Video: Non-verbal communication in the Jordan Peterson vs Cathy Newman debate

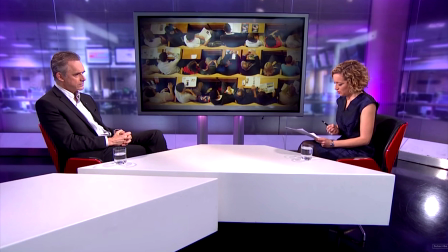jordan peterson seems to have a bit pretty good on the fly memory so he's able to refer back to earlier points of the conversation with accuracy and that helps him a lot during this interview kathy also doesn't have a copy of peterson's book on the desk even though the interview is partially about his book and as far as i know
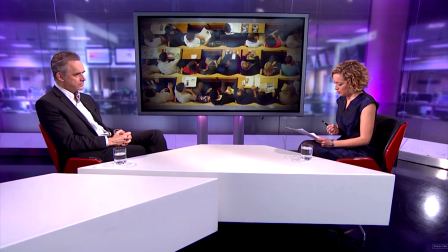he's on tour promoting that book in britain at the moment or at least it was when he was doing this interview maybe it's because the aim of
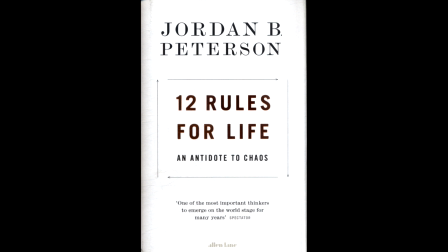the interviewers to trash him and his book rather than promote it or am i reading too much into it
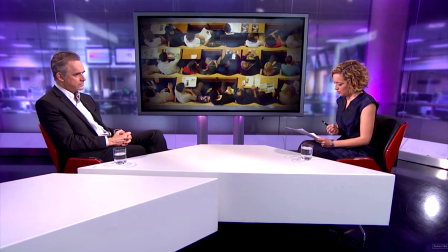okay aside from the batch of papers in which only the first page is referred to by kathy she also has a big fat black pen constantly in her hand but which she never uses or at least not for writing why not just leave the pen on the desk instead she subtly uses the pen from time to time in a sort of pen is
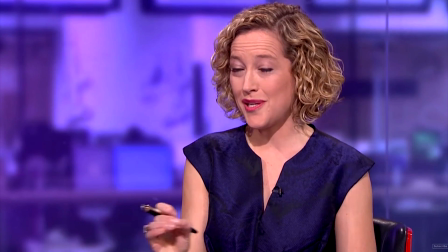a substitute for the sword series of pointing gestures mildly poking the pen in jordan's direction if she wasn't holding the pen and instead
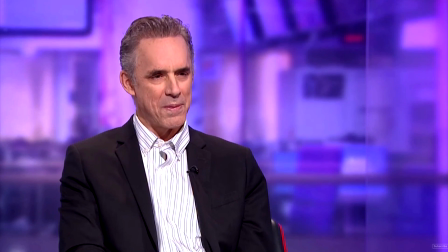pointed at him with her finger then her non-verbal hostility would be a lot more obvious in kathy's defense though i'll add that i've seen other interviews she's done and the batch of papers and holding of a pen seems to be a standard for her even if she's not in combat mode it
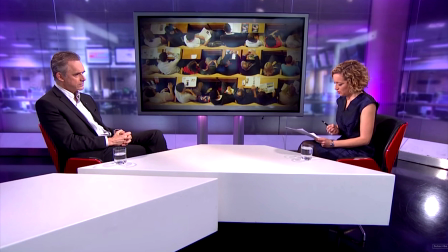generally gives off an air of this woman is a professional who's taking note of everything her interviewee says even though she never writes down what they say. Bit of an interviewer's gimmick, but in the case of a combative interview, I think, whether intended or not, it adds to the sense of attack.
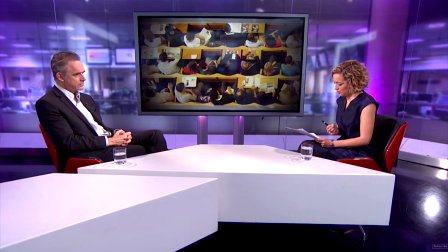Not only am I grilling you in front of an audience, a large audience, but this is on record. Everything you say is effectively being written down.
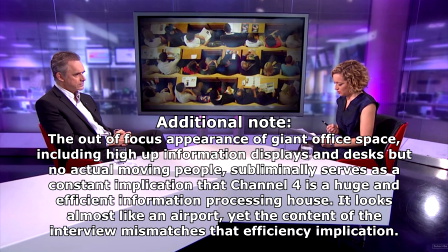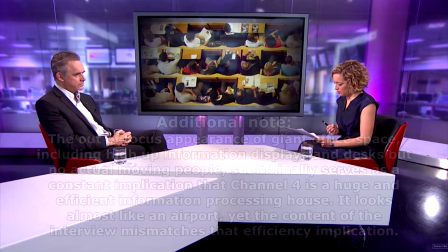All right, so that's the basic physical setup. Then there is the issue of camera work.
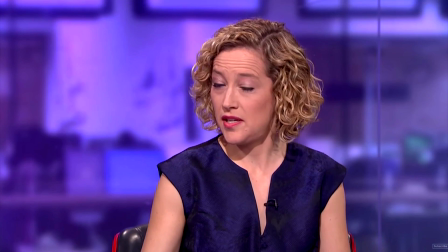Now, the main conversation is a standard couple of zoom shots from cameras placed toward the very edge of the set but there's also a crane mounted camera or two hovering about
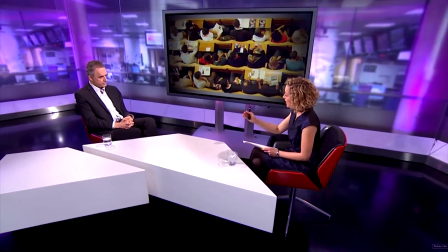occasionally we cut to one of them high above and floating about like a hawk but there are two points where this hovering
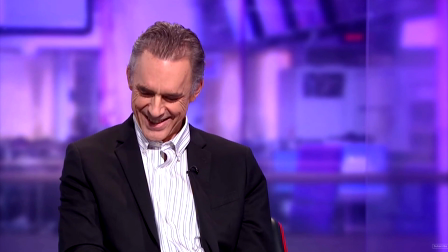camera moves in toward peterson the first is about a minute and 20 seconds
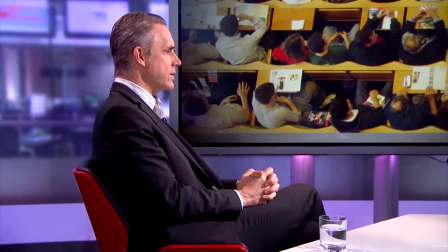into the debate we see a close side-on profile of peterson
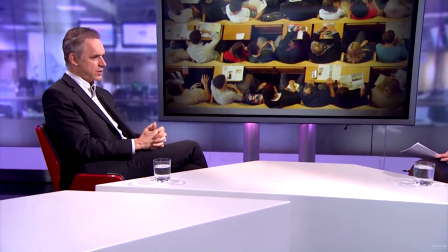that pulls out and the second is about six minutes and 25 seconds in where
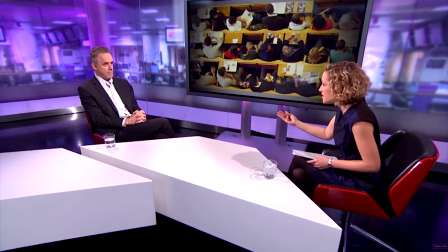the camera swoops right down and over the table getting in peterson's face almost
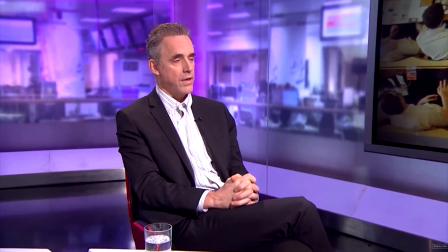this isn't a zoom shot it's the physical movements of the camera into the debate space we can tell by the angles of the lower edge
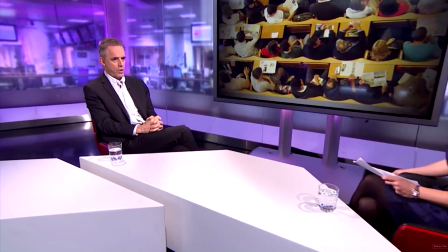of the table on the right and how they change this is the only point in the whole interview where the camera moves down and prominently into Jordan's field
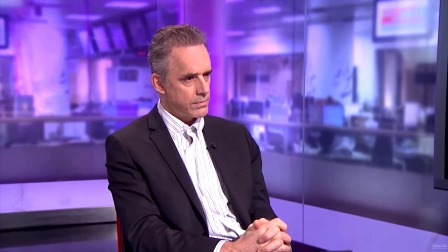of vision potentially distracting him from the interview itself so let's consider the
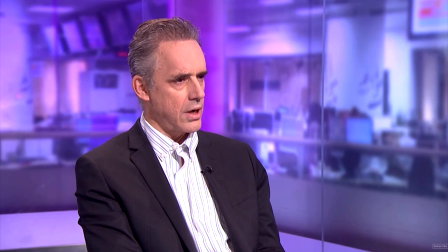context of these two close-up crane shots the first one is outside of Jordan's field of view,
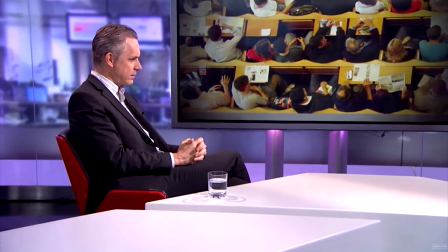just about, and it occurs as Cathy is launching into her first major ideological attack on Jordan by ridiculously inferring that he's some sort
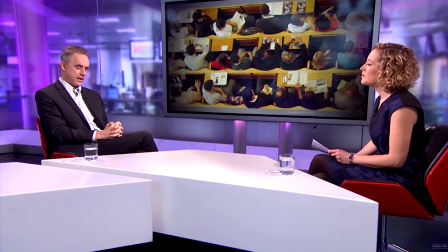of bigot because his work mainly appeals to men.
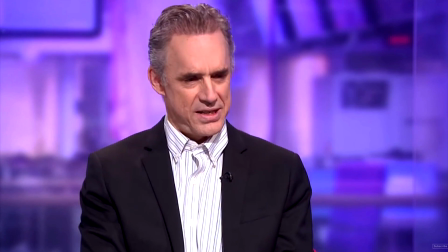But it's not, I wasn't specifically aiming this message at young men to begin with, it just kind of turned out that way.
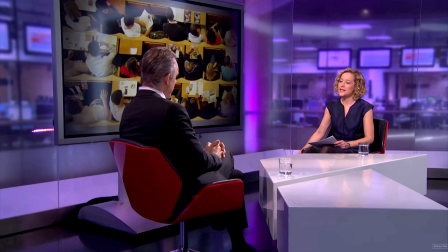And it's mostly, you admit, it's mostly men listening. It is. 90% of your audience is a male, right?
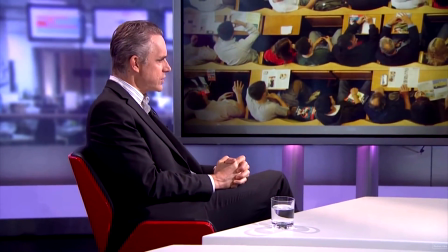Well it's about 80% on YouTube, which is a, But YouTube is a male domain primarily,
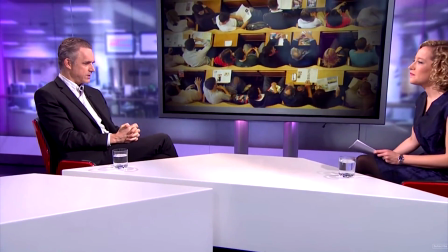so it's hard to tell how much of it is because YouTube is male and how much of it is because of what I'm saying.
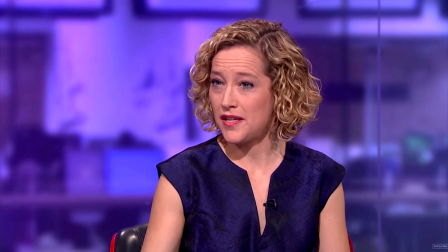The camera didn't start at that position, by the way. At the very beginning of the interview, a brief cut showed a high angle, distance view, non-intrusive.
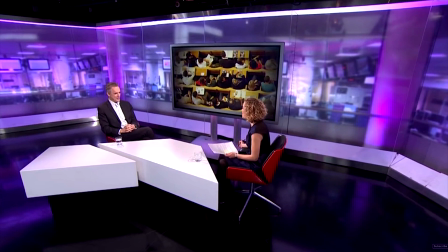So in that first minute and a half, the crane camera has gone from up here to almost whispering in Jordan's ear.
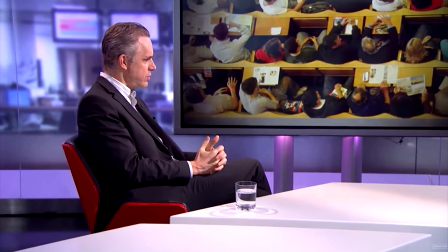Though it hasn't yet moved directly into his view of Kathy,
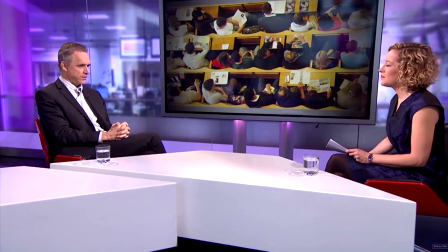its movement will have been subconsciously picked up on by Jordan because peripheral vision is very good at detecting movement so
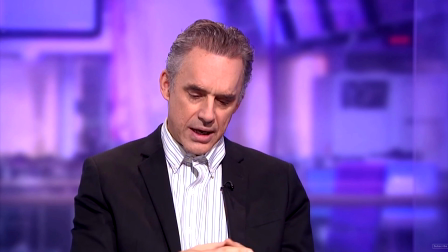as jordan is under his first personal attack and shows his first sign of feeling a little bit flustered the camera editor or
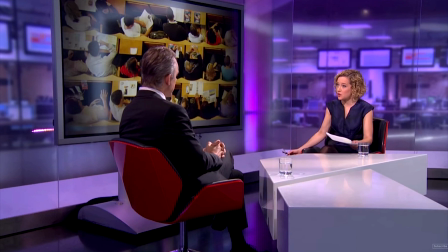director opts to cut straight to the crane shot but it's in the wrong place so it
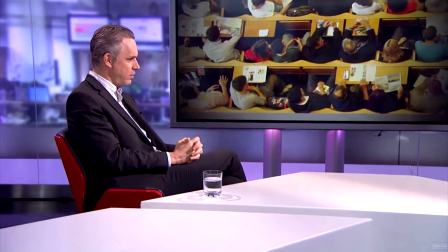arcs around to get a more frontal view of jordan and makes its own presence more visible to jordan himself
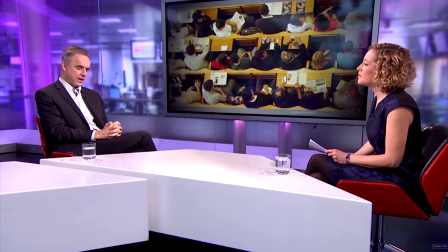but this wasn't needed the stationary zoom shot would have been sufficient So,
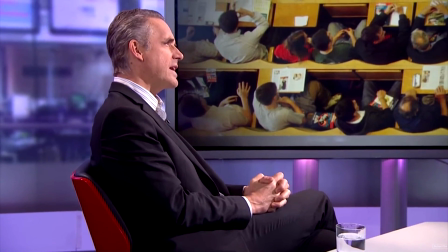was the intention here to use the Crane camera to physically invade Jordan's field of view and
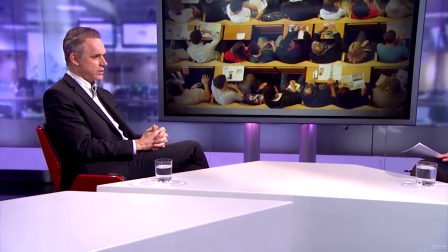make him feel more uncomfortable at the point where he was under his first semantic attack?
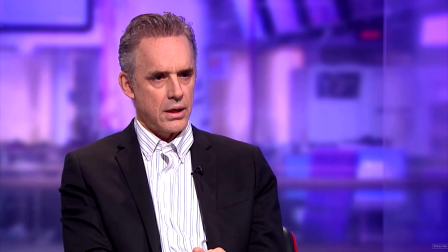Well, let's examine the second shot and see if there's a pattern there. This time, Cathy is on his case accusing him of disregarding women's desire to have top job positions and of being unconcerned about a supposedly sexist gender pay gap.
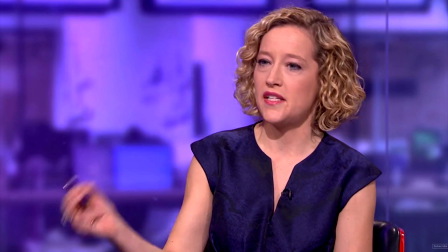But you're saying basically it doesn't matter if women aren't getting to the top because that's what's skewing that gender pay gap, isn't it?
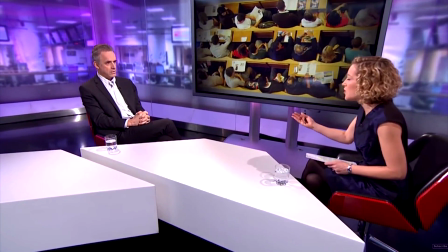You're saying well that's just a fact of life. Women aren't necessarily going to get to the top. No, I'm not saying it doesn't matter either.
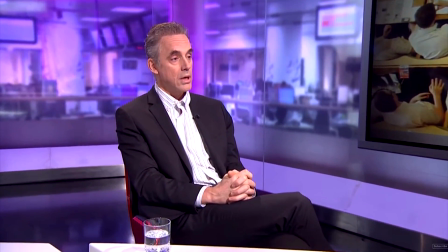You're saying it's a fact of life. I'm saying there are multiple reasons for it. Yeah, but why should women put up with those reasons?
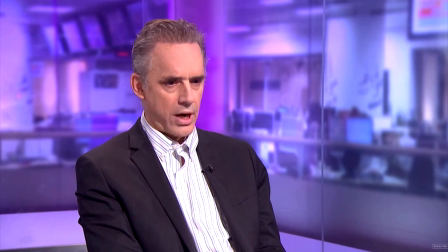Why should women be content not to get to the top? I'm not saying that they should put up with it. I'm saying that the claim that the wage gap between men and women is only due to sex is wrong.
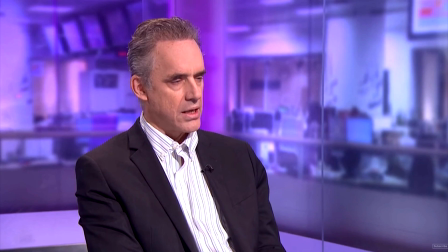he's starting to look a little flustered again and is clearly on the defense and so the crane camera
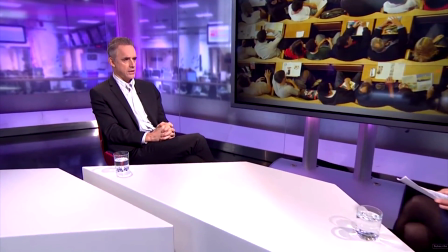quickly swoops down like a hawk across the table and into his face and just sits
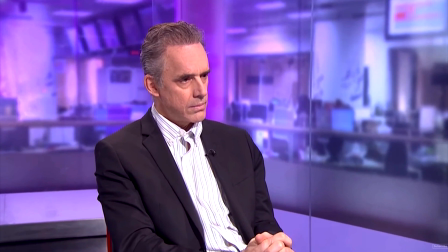there for a short while this must have been very unsettling for jordan but he keeps his cool and gradually wrestles the argument back but you
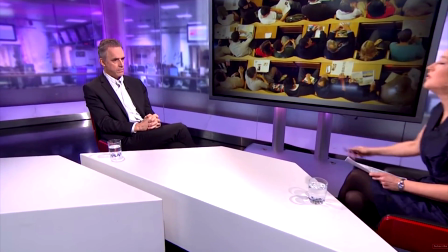can tell he does get a little bit nervous here he makes fidgety gestures with his thumbs as the camera swoops in probably an expression of nervousness
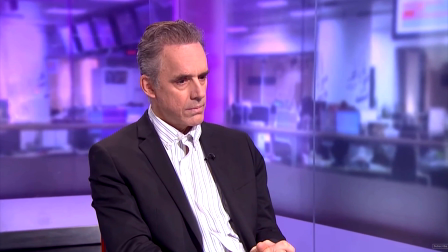now i very strongly suspect that this camera swoop was planned in advance of the
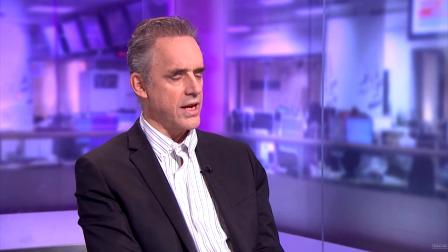interview the timing is so specific in relation to the conversation it is
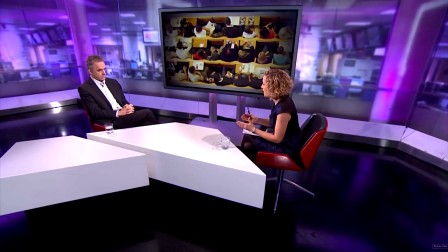done at the moment where jordan looks like he's crumbling under semantic accusational pressure
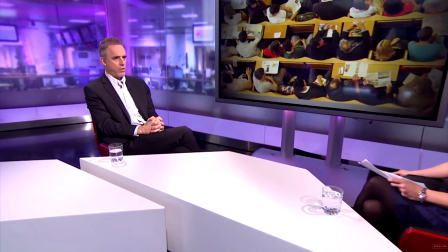like the program director is trying to further unsettle his subject by emphasizing
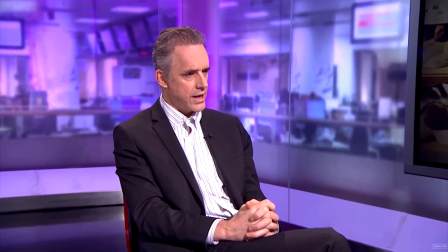to jordan that he's being watched and recorded for millions of people to see it's very sneaky and
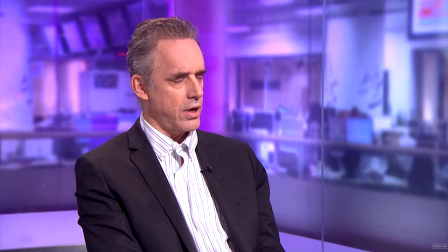i think it further suggests that the relentless attack on Jordan's character isn't just from Kathy Newman personally. It's been arranged by his superiors who, for whatever their reasons,
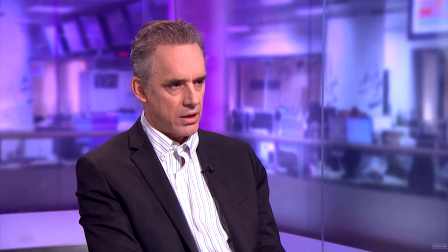have taken it upon themselves to invite Jordan for a supposed interview that turns out to be nothing more than a propaganda smear attack piece.
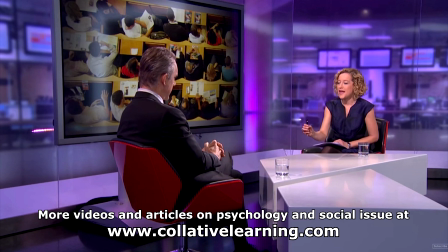I mean, think about the idiocy of many of the things Kathy says to Jordan, desperately trying to twist his words to sound like some sort of insensitive male chauvinist.
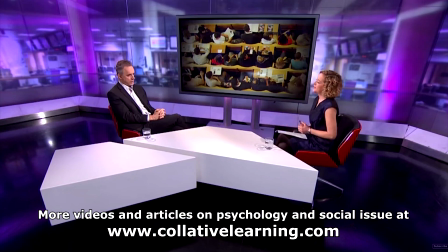She's not a stupid woman she's been a channel 4 presenter for years and i've seen her on tv hundreds of times she's good at her job but in
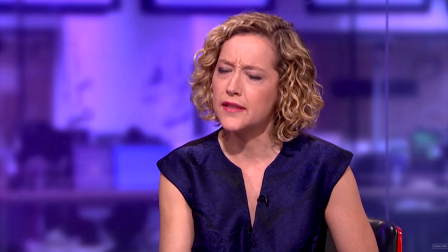this case it appears that she's been told her job is to demolish her guest by any means necessary and has probably been supplied with a
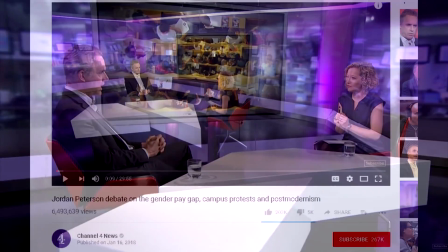series of attack points which she has written down in front of her big shame on kathy newman for going along with it of course but i don't
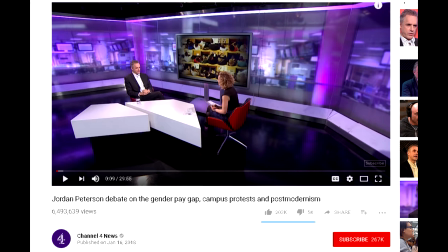believe for a minute that this was just a battle between her and jordan peterson It was a battle between Jordan and Kathy's superiors at Channel 4, with her as the hired attack dog. And those superiors deservedly lost big time, and they should be named, rather than all of the blame just going in Kathy Newman's direction.
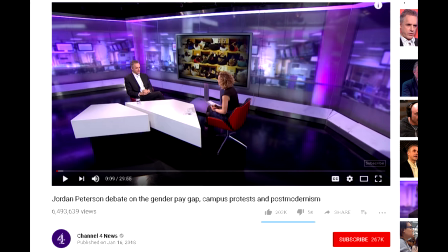So yes, I'm actually speaking in both Kathy and Jordan's defence. I think if these two were just chatting about these issues without her strings being pulled by an agenda set by her bosses, then the interaction would be much friendlier.
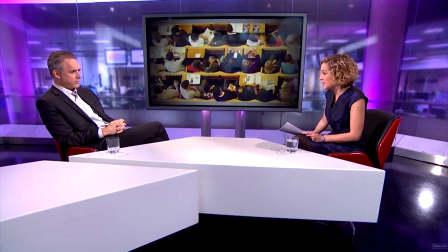A lot has been made of the aggressive tone and manner of Cathy, but actually I don't think she's too bad in that respect.
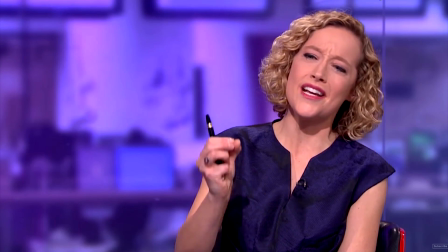She's not much worse than she typically is in other interviews she's done, and she doesn't normally receive such bad press for it.
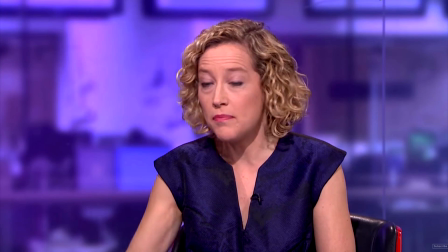It's mainly the words that she uses which convey hostility to Peterson.